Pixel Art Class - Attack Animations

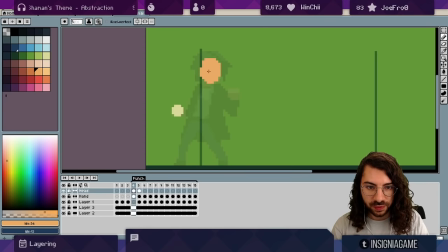[27:30]
And we want to get from here to here and we're going to use the same model of deceleration into
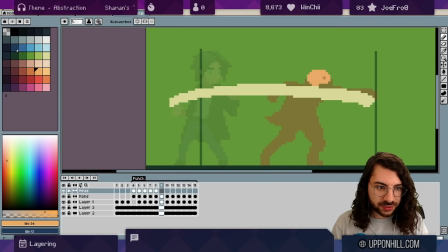[27:44]
that slight acceleration into now this distance covered we for the fist are using what's called a smear to allow the eye
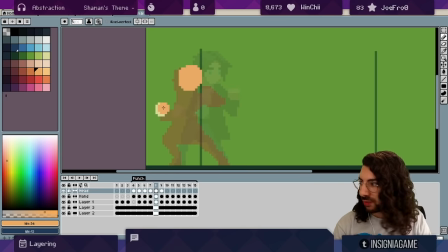[27:55]
to follow the travel from where it was to where it's going you
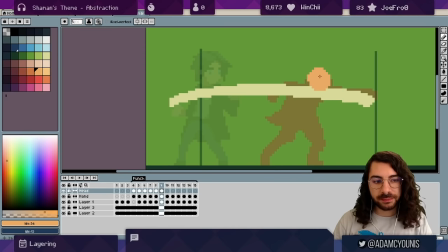[28:01]
can smear more than just the hand but the more you do that the more you end up with this big blurry frame that looks just like this which you don't really want so I do like a Selective smear and only do the things that I want the player to feel a part of the attack and
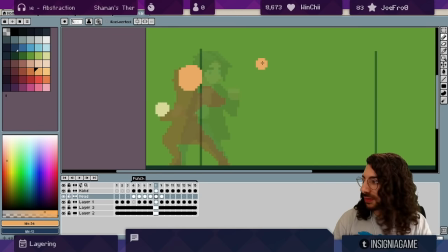[28:18]
the rest I just skip from here to here and
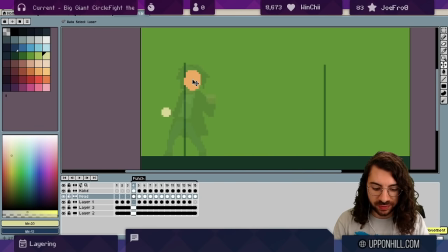[28:23]
I'm watching as I'm playing with this so I could just drag the head around on a per frame basis to see You know do I want him to lean down before he lunges or do I want him to lean back and then lean down you know there are these little tiny little decisions that you can make at this level just by dragging things around.
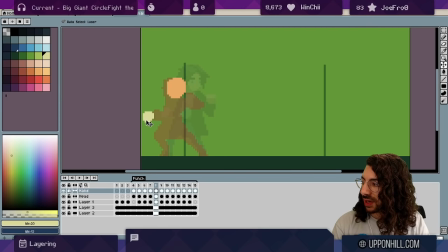[28:42]
I like this idea of the head leaning forward while the hand is still coming back makes it look like there's a bit of a whip right okay so that's the head let's move on to the body probably
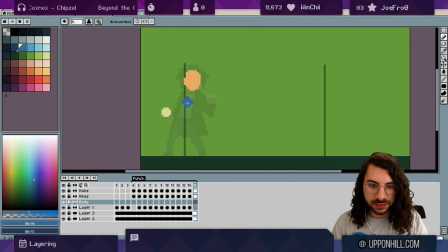[28:59]
going to be underneath the head pick another color maybe a dark blue here and we'll fill the body in for this first frame might make it a bit darker so we can see it a bit easier
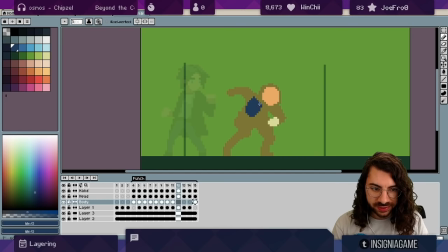[29:17]
and wherever i'm not sure i like just blocking stuff in just to see like what my eye tells me it's easier to judge if something is good or bad if it's there on the canvas sometimes it doesn't even matter and
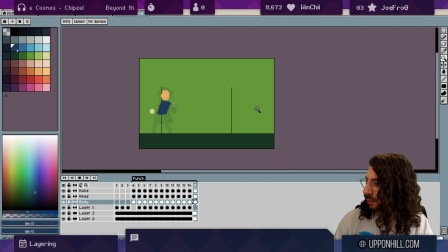I don't like these frames here I feel like what I want to see is from this frame I want to go straight to here so I'm going to take the smear
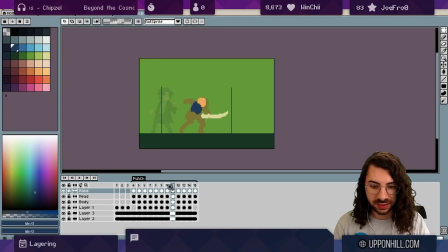[29:45]
on this frame take it with me paste it here and just delete this frame altogether I don't like it you start to
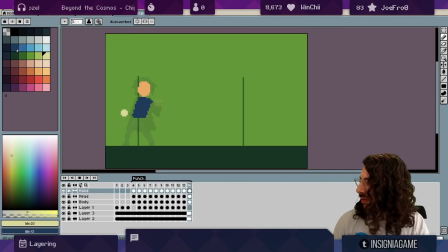[29:53]
see the inconsistencies now
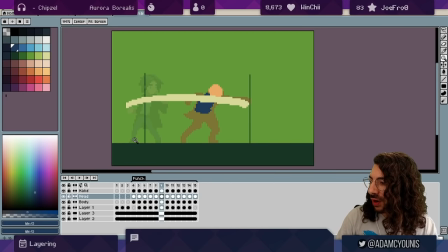[29:59]
one thing to note is very often it will be the case that when you're working this into your game on this impact frame you would have some kind of hit stop if the character actually hit something and that will really help accentuate the impact of the animation we can
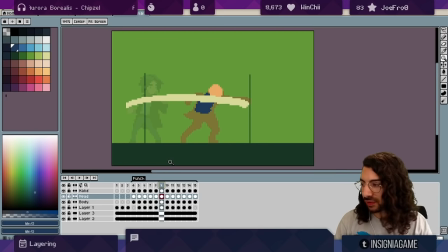[30:16]
simulate that here by adding you know a couple frames worth of time it's a little too much
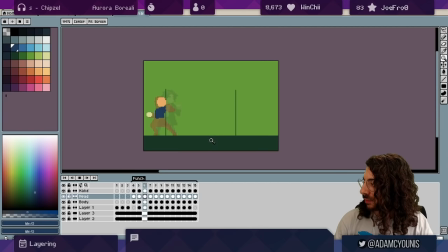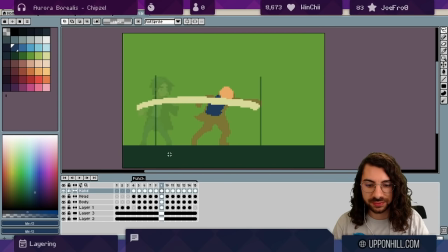[30:33]
and generally what you would do here is you would take your you know we might say duplicate this for this frame so we have two instances of where everything else is the same and
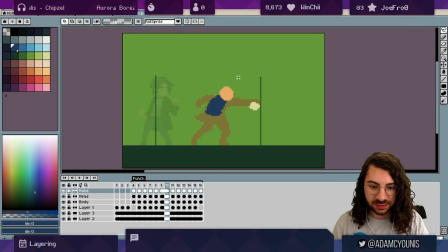[30:49]
then we might take all of this and instead of using it as a smear we actually have this be
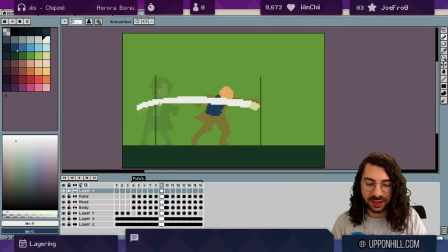[30:56]
like some kind of you know wind or something like that and we would actually animate that so
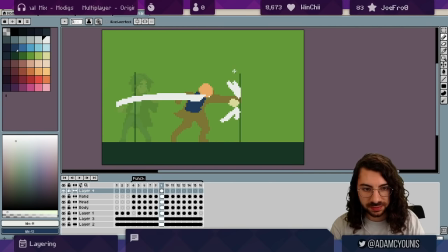[31:05]
let's give this a of an impact here and
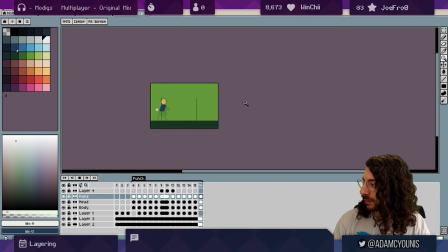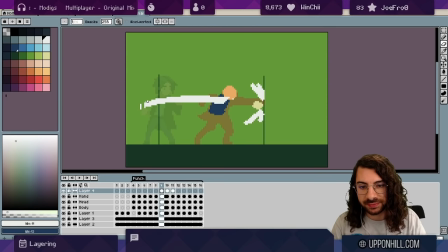[31:24]
what i like to do is just to show that time is elapsing here and that there's sort of like a relationship between this being more recent than that i like to thin this out